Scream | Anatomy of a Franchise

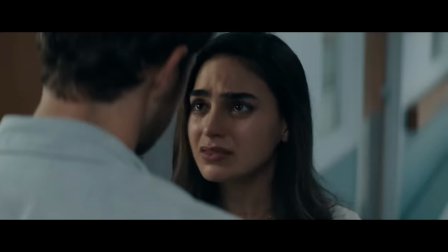78:04 I do, however, wish they'd chosen a different first name for her, because her being Sam Loomis is a little too on the nose for me.
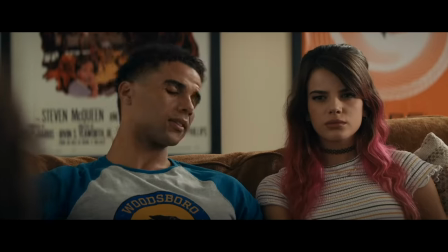78:11 We also have Chad and Mindy, who are the children of Martha from Scream 3.
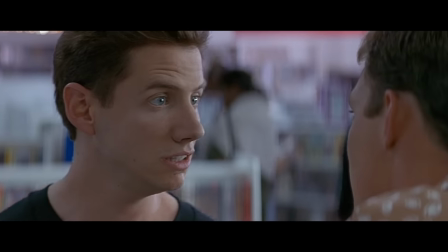78:16 Who was the sister of Randy from the first film.
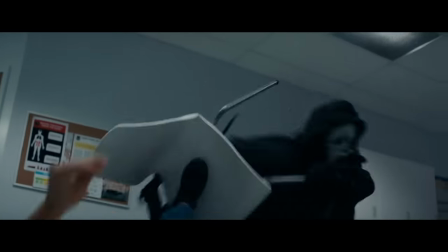78:18 And not only that, but Ghostface in this movie is targeting the descendants and relatives of those who were attached to the original Woodsboro killers. And this legacy extends into the casting as well, not just in bringing back David Arquette, Courtney Cox,
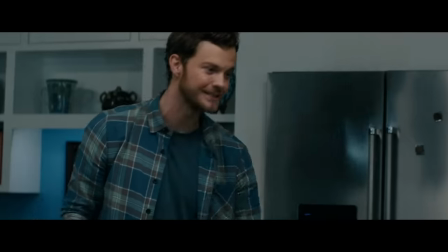78:33 and Neve Campbell, but also just the fact that Jack Quaid is the son of Dennis Quaid and Meg Ryan,
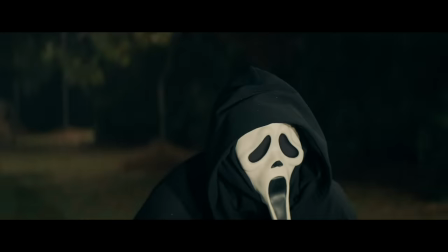78:39 and Mason Gooding is the son of Cuba Gooding Jr. There's a theme in this film that is also extended through its casting on the passage of time,
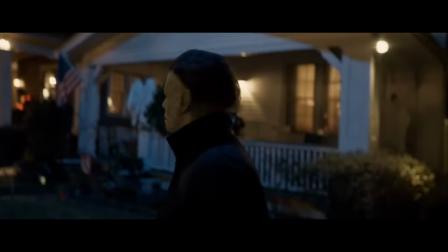78:47 and with that, the metaphorical torch. To a degree, it is also riffing on films like the 2018 reboot of Halloween, but this,
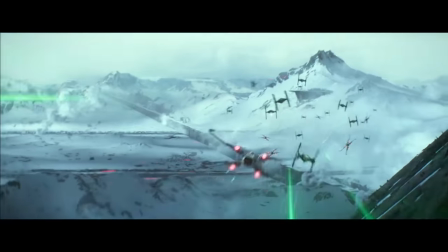78:55 in structure and style, with its focus on familial history, is clearly most built off the new Star Wars films.
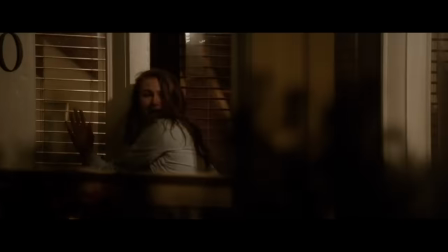79:02 And without Force Awakens, I don't know if we would have even gotten legacy films like Halloween 2018 in the style that we got them.
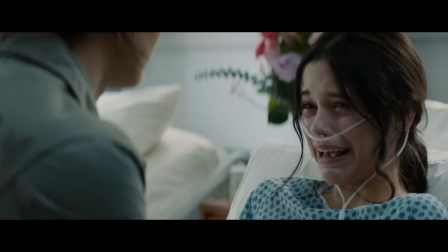79:09 But on that, I think that this new Scream is very smart and that it is a commentary on legacy sequels without fully committing to being one of them.
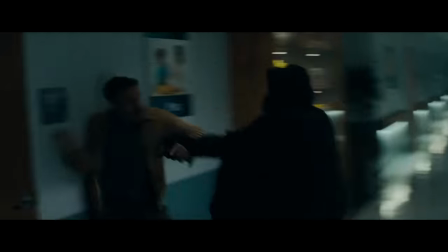79:17 In all of those movies, only the first film is canon, but this is not a full-on reboot and every previous film does still exist within this timeline.
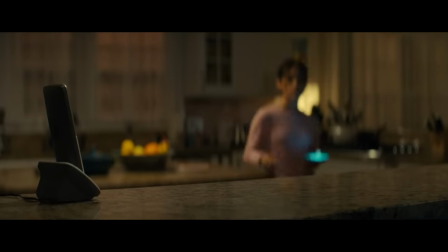79:25 The one thing that they clearly knew they had to get right this time around is this intro.
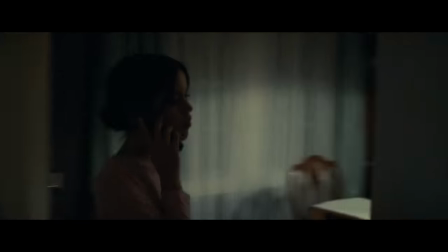79:30 These opening few minutes would be what the film was defined and judged by, just like the first film was.
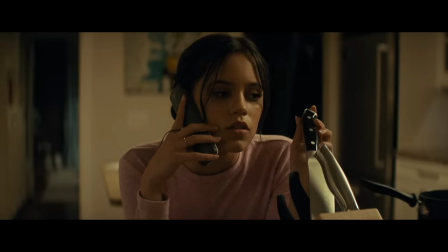79:36 And I think they really knock this out of the park. You could strike a mark against it for the fact that it is exceptionally derivative of that film's opening, which would be fair.
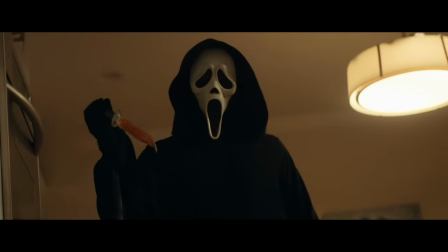79:45 But this is also a purposeful, intentional thing that they are making fun of here, in this movie, and it allows them to get away with things that they might otherwise not.
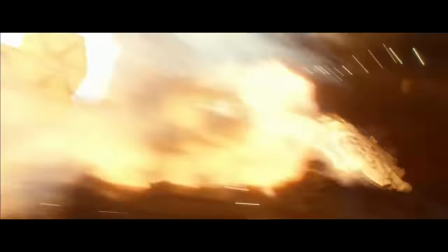79:54 Structurally, Force Awakens was a soft remake of A New Hope,
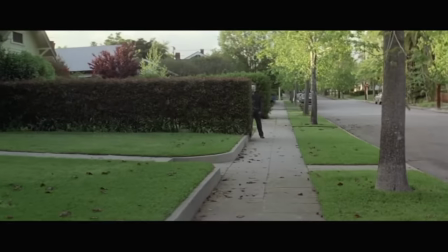79:57 Halloween, a soft remake of Halloween, and in turn, Scream is a soft remake of Scream.
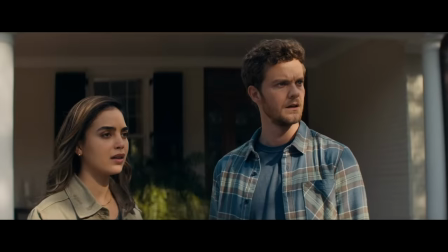80:04 So a lot of what this movie is doing should be considered as parody that mostly averts any criticisms I would normally have.
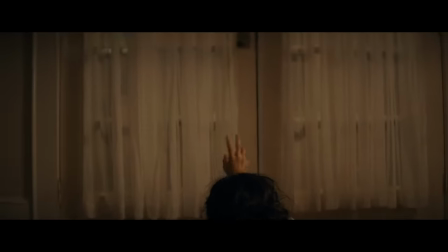80:11 And just the filmmaking here is really suspenseful and strong.
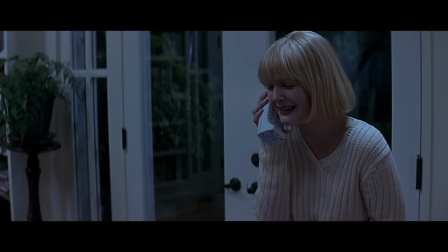80:15 Like, it is a bit daring to try and throw your hat into the ring with one of the most famous scenes in horror film history,
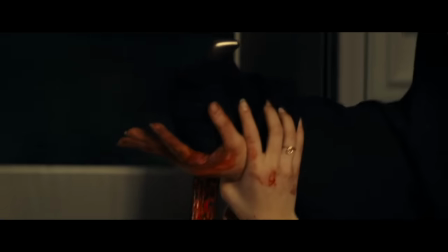80:20 and then not only come out alive, but pull it off decently well. It's not better, but they didn't embarrass themselves either.
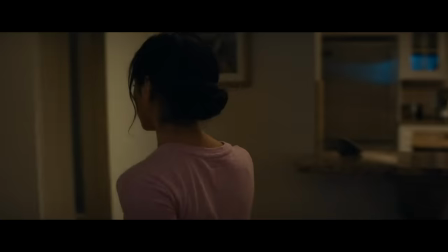80:28 So many little moments where a camera goes around a corner, or a cabinet is shut where you expect Ghostface may be hiding, but then he isn't.
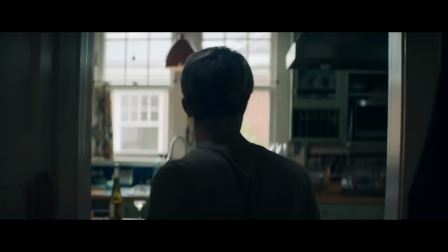80:35 They use this same technique later in the film when Wes is casually walking around the house, unaware of what's going on while the music swells to great effect.
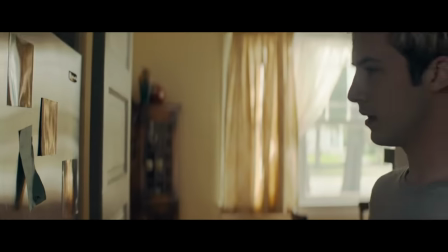80:44 It's just very restrained in how it sets up the scares and doesn't give you the
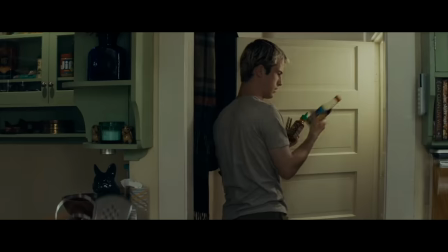80:48 satisfaction on delivering on them yet as the calls from the killer get more and more uncomfortable.
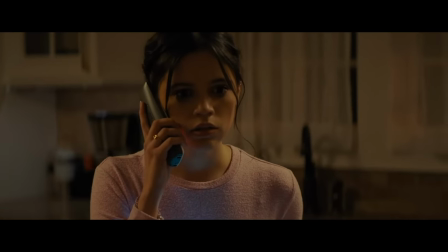80:53 I absolutely love that Roger L. Jackson gets to stretch his legs as a voice actor in this scene.
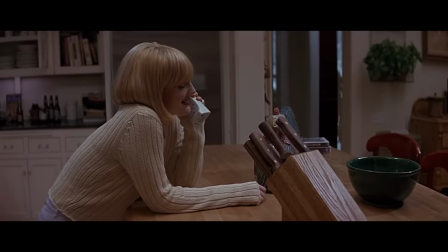80:59 One of the things that made the original intro so good is how natural and relaxed he is as Ghostface on the phone at first,
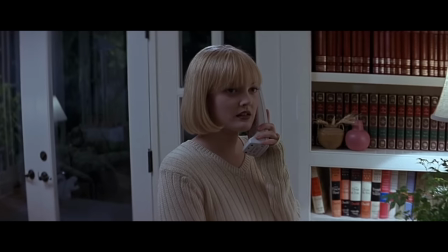81:06 and how the conversation slowly turns obscene and graphic.
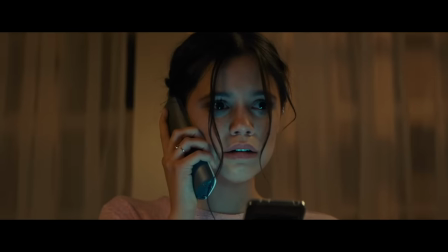81:10 I think there's a really uncomfortable aspect of social horror, where a stranger who seems nice suddenly says something absolutely filthy and obscene to you.
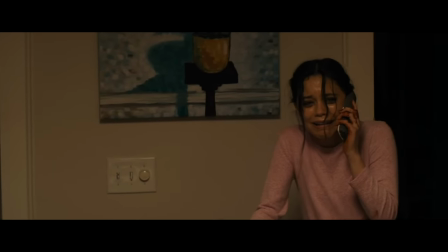81:18 It creates such an awful feeling that this is building a nest and living inside of.
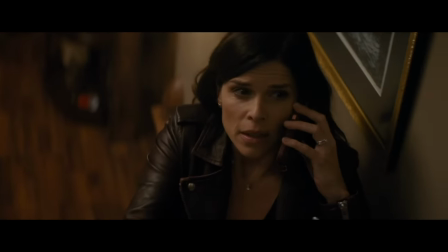81:23 In all of the other movies, the second someone picks up the phone, he's immediately hostile and sinister.
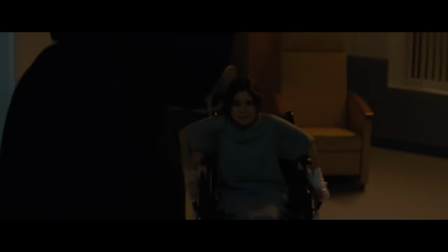81:28 And with the voice, he can make it work, but the character in past films is undeniably one note.
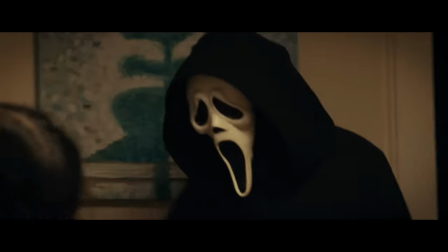81:34 This is the only time in the franchise, other than that original scene,
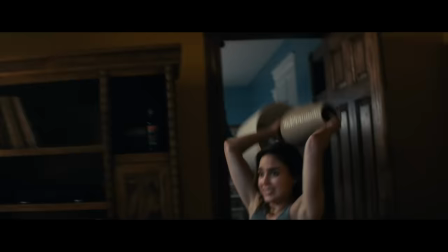81:38 where he actually gets to play with a bit of nuance to his performance, and it makes it all the more disturbing.
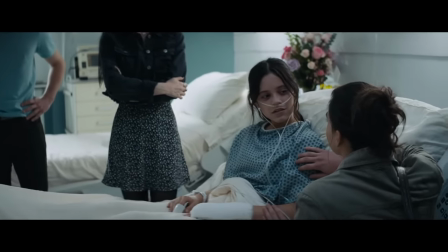81:43 This also is an unusual intro scene for the series in that the victim lives. Scream is constantly about upending expectations, and this movie starts with a really big example of how to do that well.
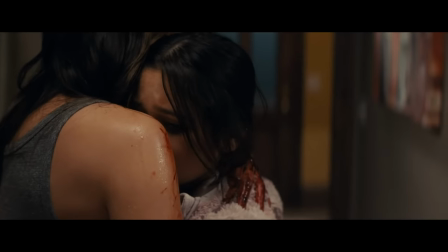81:55 Which, they're super lucky that they made that decision because Jenna Ortega was not yet Jenna Ortega when they made this.
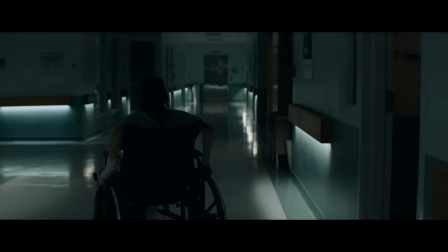82:01 And now they have a franchise where she's one of the leads, not that Scream needed it, but it certainly did help.
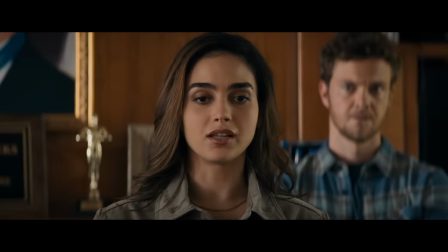82:07 We are then introduced to the new cast, which I really like for the most part, but I do have some minor complaints.